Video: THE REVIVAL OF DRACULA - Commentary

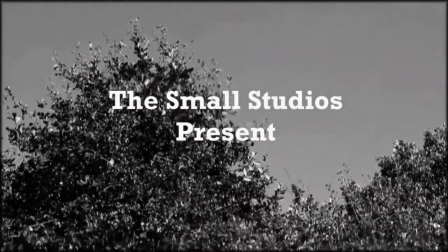0:01 Hello everyone, this is Moscow J Styles and this is of course the revival of Dracula.
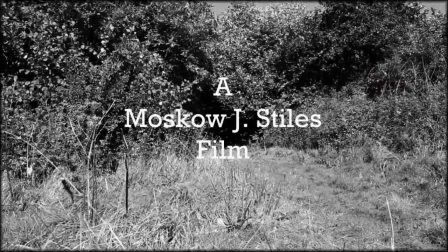0:09 I'm very excited about this movie. This is the first time I've ever really properly produced a movie the way it should be done.
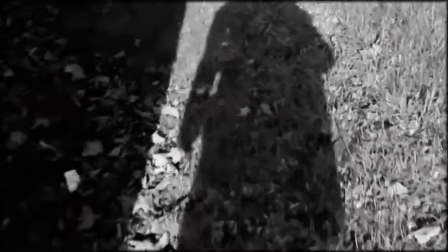0:17 Of course some do not like this movie. And there's a warp stabilizer effect which went wrong, which I think works for this.
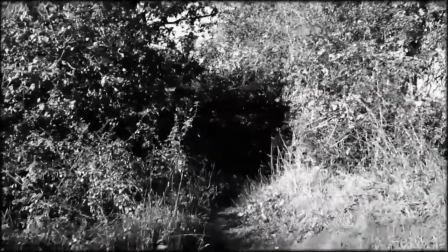0:25 Now this opening sequence I was gonna use the theme from the
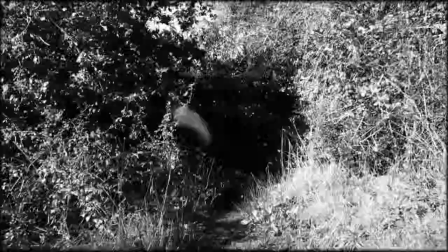0:30 opening night of living dead but due to copyright issues i had to replace it with the
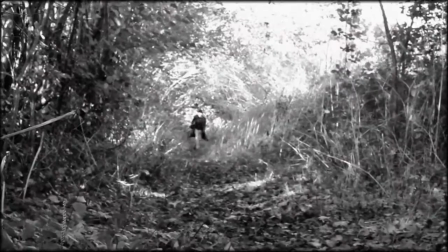0:34 wolfman and so editing on this scene is a bit rough jump
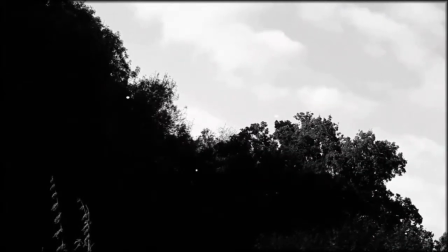0:40 there and see him like leap forward a frame
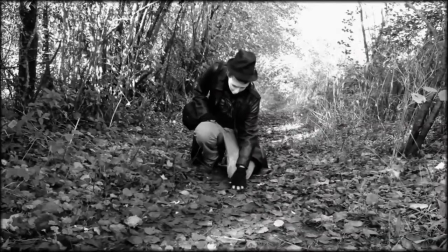0:44 originally that whole walk was a lot longer but yeah this
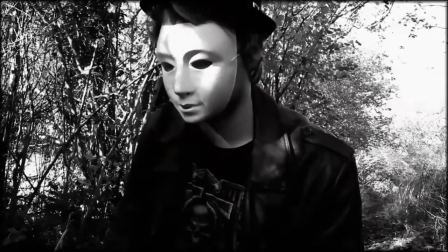0:49 whole movie i'm very proud of it um it's the first real horror movie i've made actually like most of my other horror movies have turned to comedy, because it appears to be the only thing I can really do.
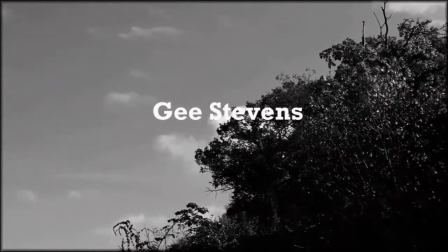1:10 This is the first real film where I've actually put fault into storyboards,
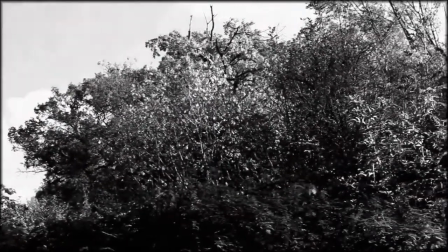1:15 and a real script, to be honest.
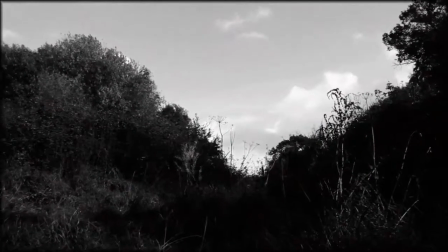1:22 Like, every shot has been, almost every shot has been chosen for a reason.
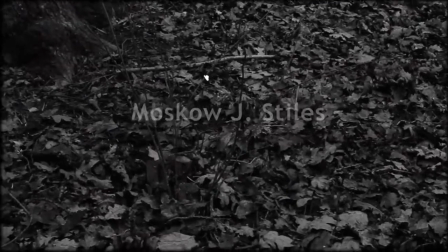1:29 There's a cutaway from the original rough cut opening, where Frank was to be playing Dracula,
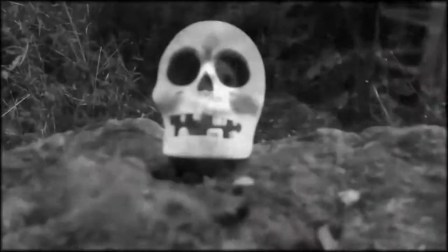1:34 but we changed that to me because well, I was the only one that fit the clothes
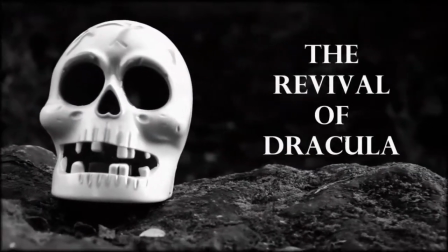1:41 I love this title card I think it's perfectly 50's homage
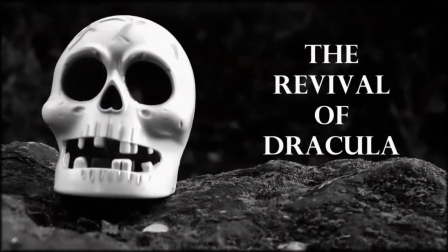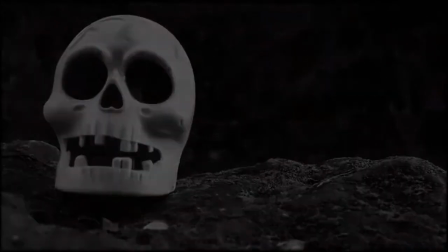and of course most of this is filmed in Northern Redstock
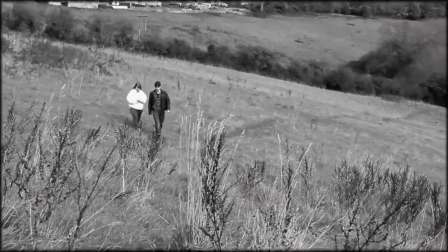2:03 because I just wanted to get away there and just see
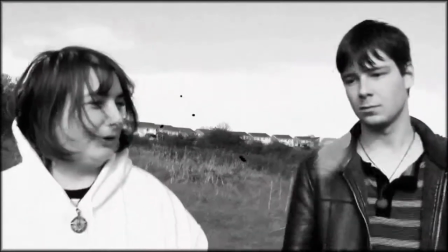2:07 some new locations and Marianne and Paul here G, my girlfriend and Jordan have,
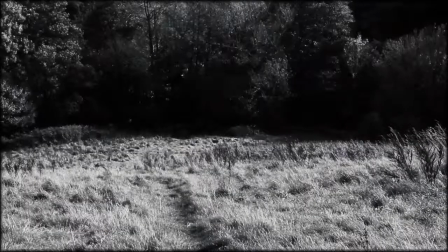2:16 uh, provided me with a good, like, wood place. Which, of course, is always creepy.
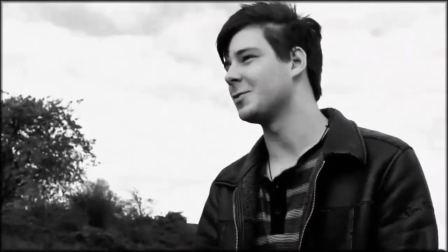2:22 It's a very common trope, but I figured I've never done this before. I think I might as well get at least one horror movie in the woods out.
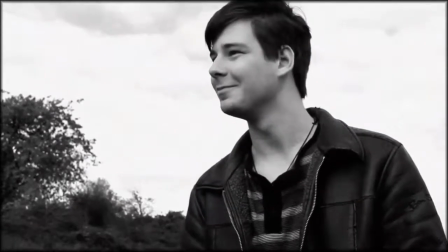2:29 I love that shot right here because it's so clear as reading from my script, and I think it works with the, uh,
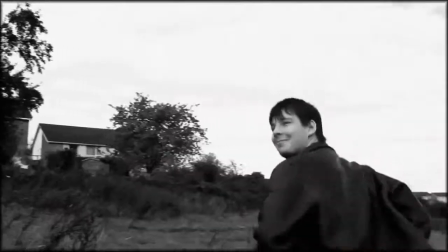2:36 rest of the tone of the uh silly 50s movie the b movie and i like these scratches
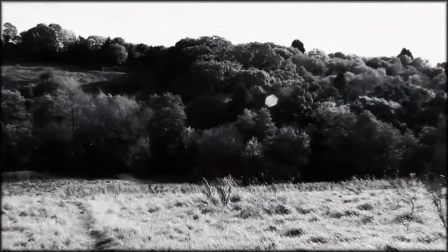2:41 although i've heard things from both sides on where the scratches and stuff were
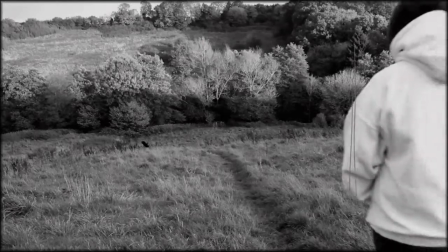2:48 good i think they're wonderful i think they fit in with the film so perfectly i love watching this with the um
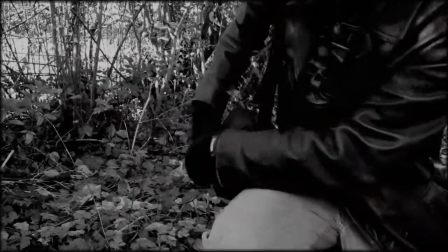2:56 retrospective of thinking about like when things were
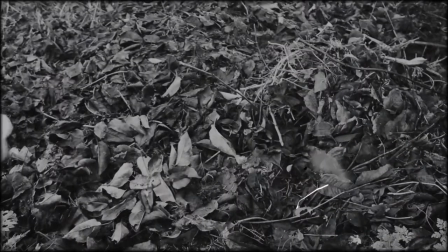3:01 shot and being like oh wow that was a completely different day like there That's my hand,
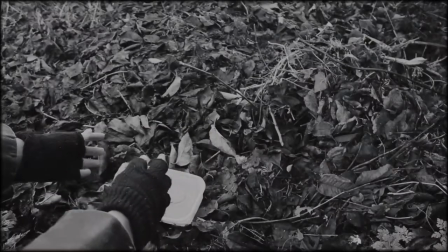3:06 not Jamie's, who's playing the occultist. That's my hand in my backyard garden.
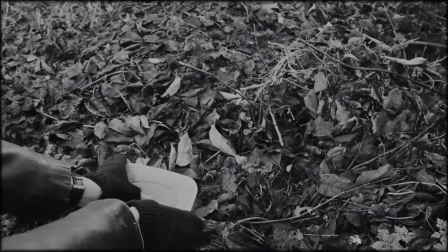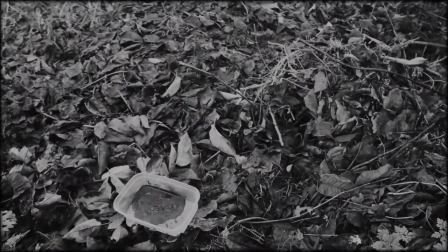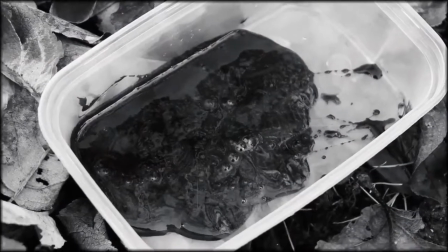3:21 That's fake blood.
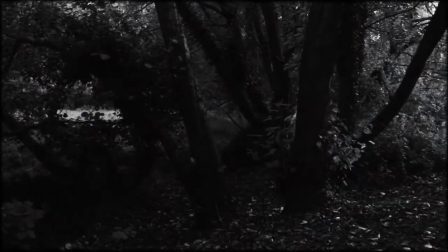3:26 I love shooting scenes like this. I don't know why, but I always like the quiet scenes where I can tell them how to emote from behind the camera and then take it out later.
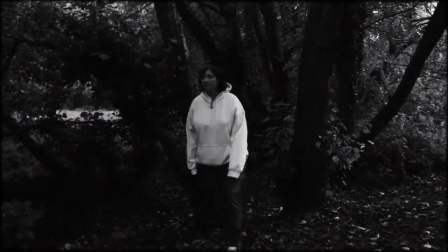3:37 I think it's a very good way for folks like G to act, anyway.
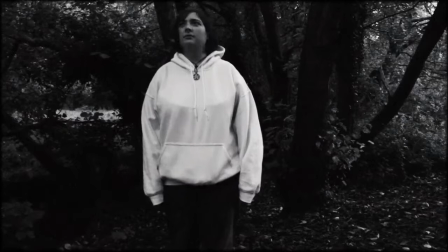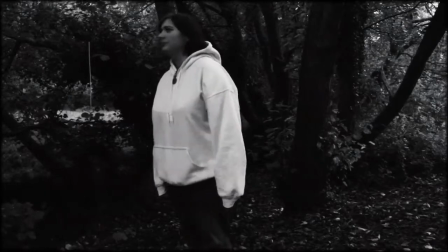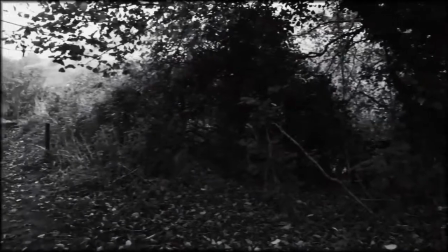3:52 one thing i learned on this um editing this movie was that um i really need
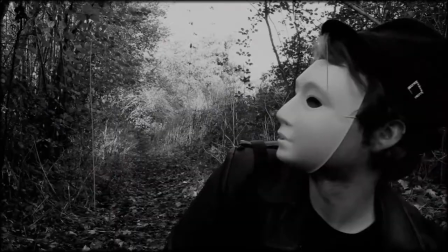3:57 to make sure how the audio levels end up um
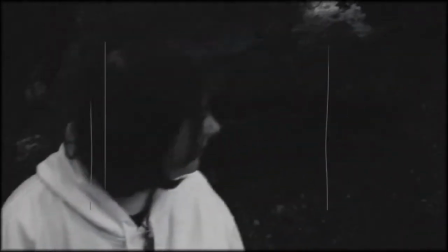4:02 in the final cut because like unfortunately on the youtube version they're all a bit just